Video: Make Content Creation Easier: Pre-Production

I appreciate you just diving into this and helping me out. It wouldn't have been possible without you.
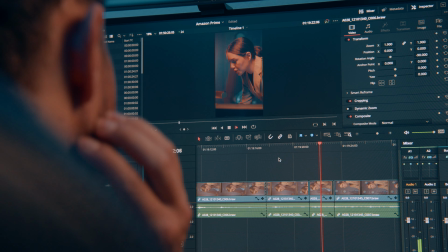The night after that very first shoot, I started editing and chopping down the footage because I knew Sunday I'll be shooting as well, and I wanted to be as efficient as possible. Now, day two, the action scene. Having the shot list and the script was crucial in making sure I was getting the right shots.
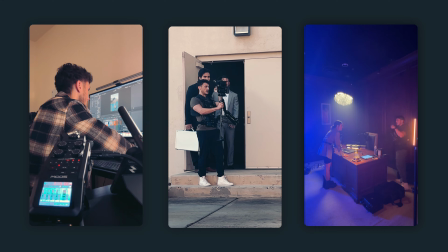When you're doing a smaller shoot and you're juggling a lot of different roles, you can tend to forget or miss things that you really needed to get. The first shot barging through the door. I had one spot in mind that I thought was going to be perfect, but just with how they barged through the door, it actually made it very difficult.
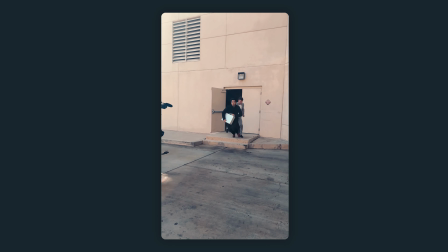There was a couple steps right outside the door, which made it very awkward and hard for these guys to just run out.
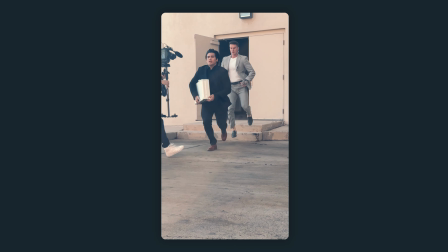I think after like 10 tries, we're like, okay, this is too much time wasting. We need to find another door.
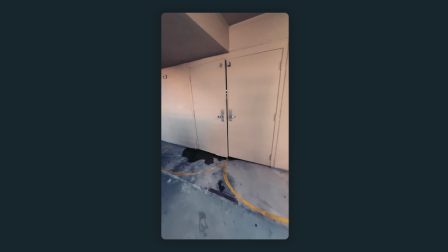Thankfully, because I was location scouting, I did find a backup door and that backup door ended up being perfect.
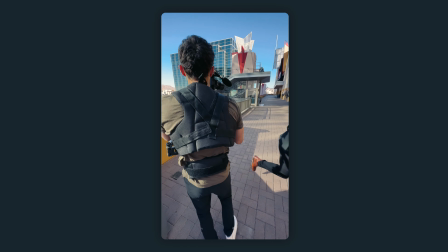And we continued the scene up the staircase and I'm capturing audio the entire time just to have that ambient sound just so that everything felt right.
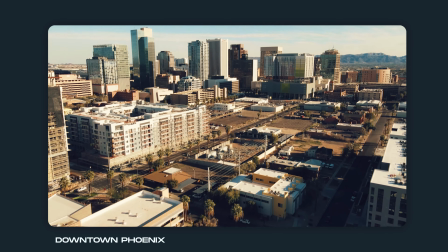And we moved to location 2. So we drove out to downtown Phoenix to this parking garage, went up to the rooftop,
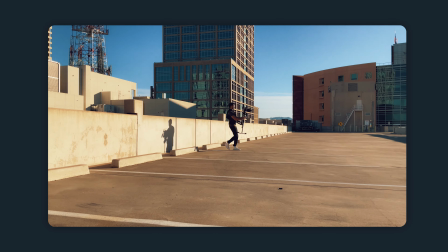and that was where we were going to have this mini action scene where the secret agent tackles the villain to the ground. Now, the original script was he was supposed to tackle the secret agent, and the briefcase he was holding was supposed to go flying in the air and almost fly over and off the roof. But because of where the staircase was and the way we shot it,
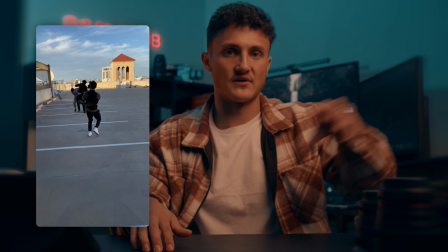visually it was like impossible for the case to go that far, it would look very unnatural and it just wouldn't work.
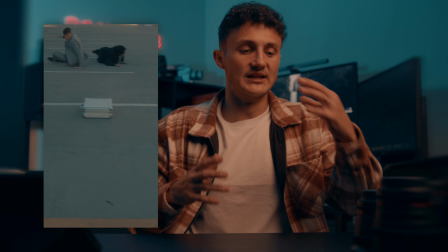So we opted in for just a tackle. He drops the case by his side. I didn't really think it was going to be that difficult to shoot a tackle scene to the ground. As we tried to attempt it, we could see that, hey, this isn't going to work.
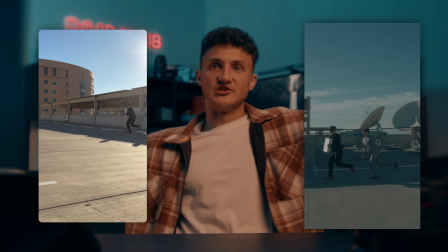I wanted to shoot this like wide shot where you see the agent just pound the guy, smack him to the ground.
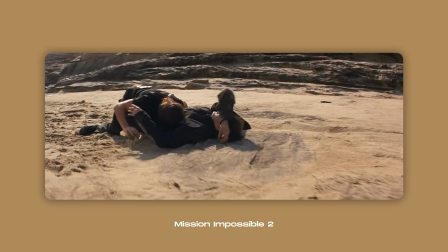Just this full jump, lunge, boom, all in one take. But that's not doable. We didn't have full mats. We had no mattresses. It was just cement. So we broke down that tackle scene in a few different shots.
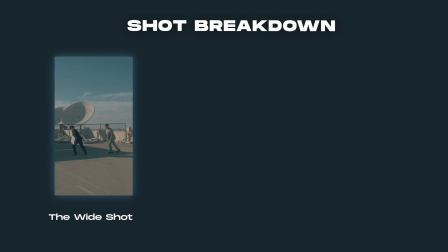We cut to a wide shot of seeing him running and jumping.
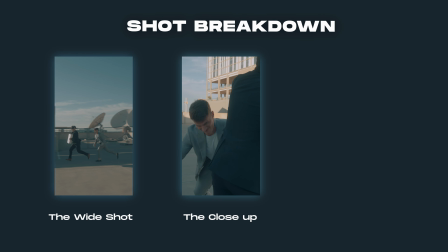Then I cut to a close-up where they're actually just standing still, and I got the secret agent to just jump and grab him as hard as you can.
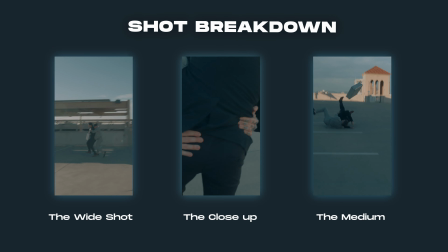And then all I got them to do to sell that he's been tackled to the ground was I got them both to act like they've just fallen. For doing stunts and things like that, there's always work around so your actors don't get hurt, especially in something like this. You can't really control the environment. You don't have time. You don't have the budget and the coordination. The final shot of the hit and the briefcase folding was a one-take shot where Bryce, the secret agent, runs, picks up the briefcase.
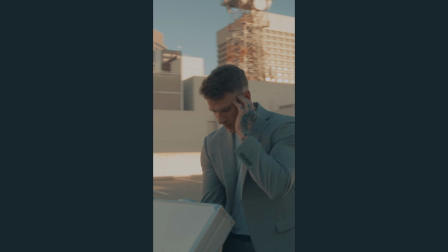Boom, secret agent then radios back to headquarters asking for the code of the case. Now, the code of the case was a very crucial part of the script because the code of the case was the exact dates the TV show was going to be released. Joe and I kind of built the script around it as this comedic scene of the secret agent not understanding or forgetting the numbers of the code. Just to create more emphasis in those numbers specifically.
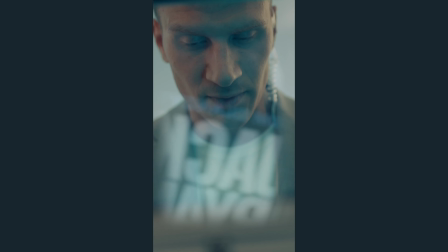Once he finally puts the code in, he opens up the briefcase, the suspense builds,
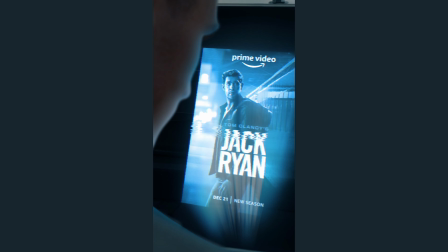and we see a VFX shot of almost like a hologram of the Jack Ryan poster there. So that was kind of the concept of the entire video. Now again going back to the importance of looping videos for social media, Joe and I came up with a concept where it's this almost infinity loop in the video no matter how many times you watch it, it's just this constant chase.
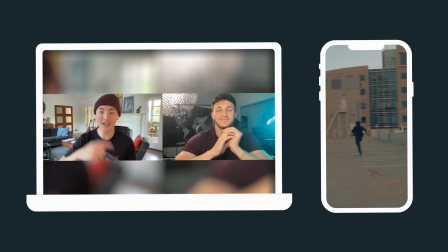Right before the video ends, we're going to see the villain get up and steal the case back, creating this endless back and forth with the briefcase, you know, an endless chase. Now for that final shot to loop into the video, I got the secret agent to kind of run right into camera.
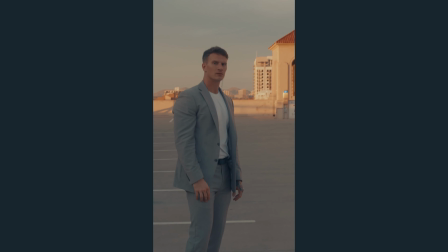As he was running into camera, I could perfectly loop it to them. Once again, barging through the doors. Those were cut to a specific point. So when the video loops, you don't really know it's looping.
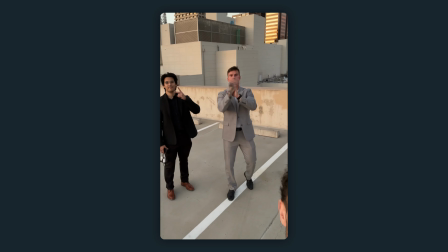I really enjoyed shooting this with my friends. They all did an incredible job. It was a good learning experience as well. I realized that so many things didn't necessarily 100% go to plan.